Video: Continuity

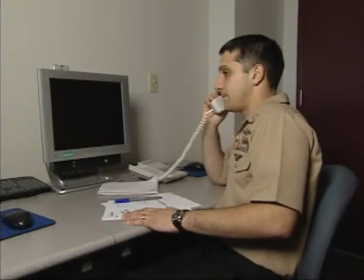(4:20)
If we didn't allow our subject to leave the frame, the resulting sequence would look like this.
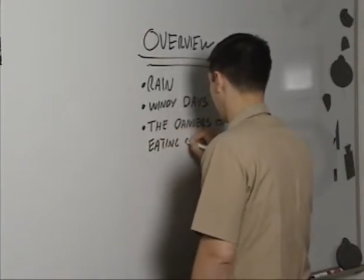(4:26)
Obviously, that creates a jump cut that ruins the continuity, and worse, it's jarring to the viewer.
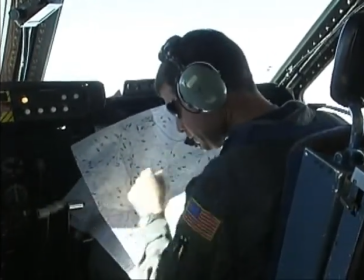(4:32)
And speaking of jump cuts, allowing action to leave and enter the frame is a great way to avoid them, even in the most basic sequences.
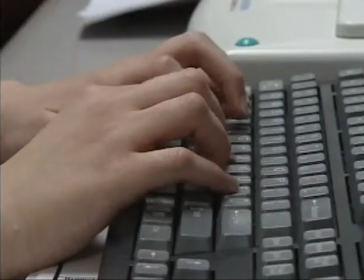(4:41)
Obviously, we can't go from the subject's hand on the mouse to her hand on the keyboard. That's a blatant jump cut.
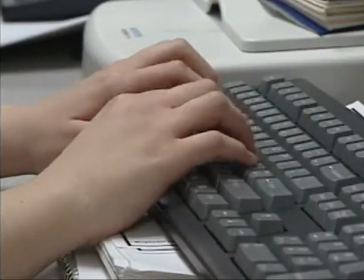(4:47)
But if we let the subject's hand leave the mouse and go out of frame, we can show her doing something else in the next shot, in this case, typing.
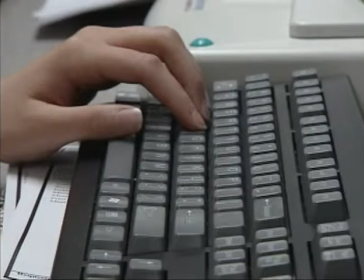(4:56)
Or if we start with a shot of the keyboard and her hand out of frame, we allow her hand to come into frame, again, avoiding a jump cut.
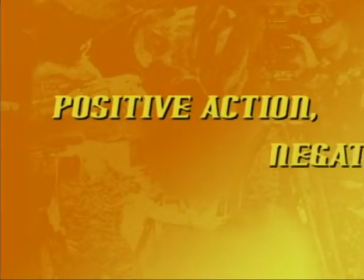Okay, now let's talk about positive and negative action. These types of shots help you tell a more effective story, simply because they help the viewer understand what's going on. Plus, they also help you to maintain that all-important continuity.
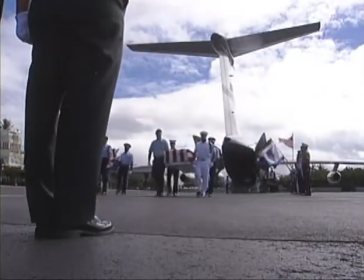(5:27)
Shots featuring positive action involve your subject moving into the frame toward the camera.
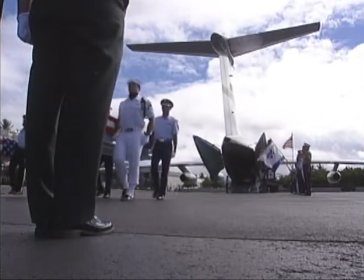(5:33)
In other words, positive action represents the beginning of something.
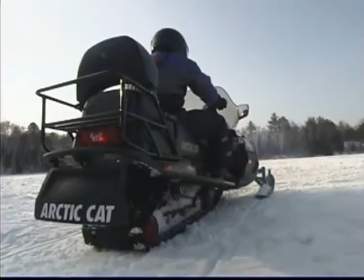(5:39)
Negative action shots involve the subject moving away from the camera, and in some cases, out of the frame completely.
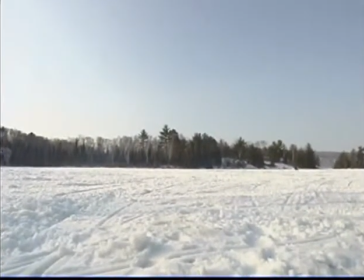(5:47)
This makes for a great closing shot because it represents the end of something. It visually tells the viewer that the story is over. So to put together a story that flows smoothly and doesn't confuse the viewer, just follow these simple rules.
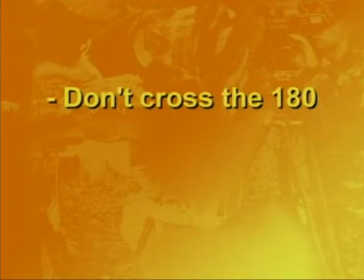(6:02)
Keep consistent screen direction by not crossing the 180. And maintain continuity by letting your subject enter and leave the frame. So that's it. Screen direction and continuity are essential to effective storytelling. If you understand these basics, you can effectively tell the stories of our service members without losing your viewer.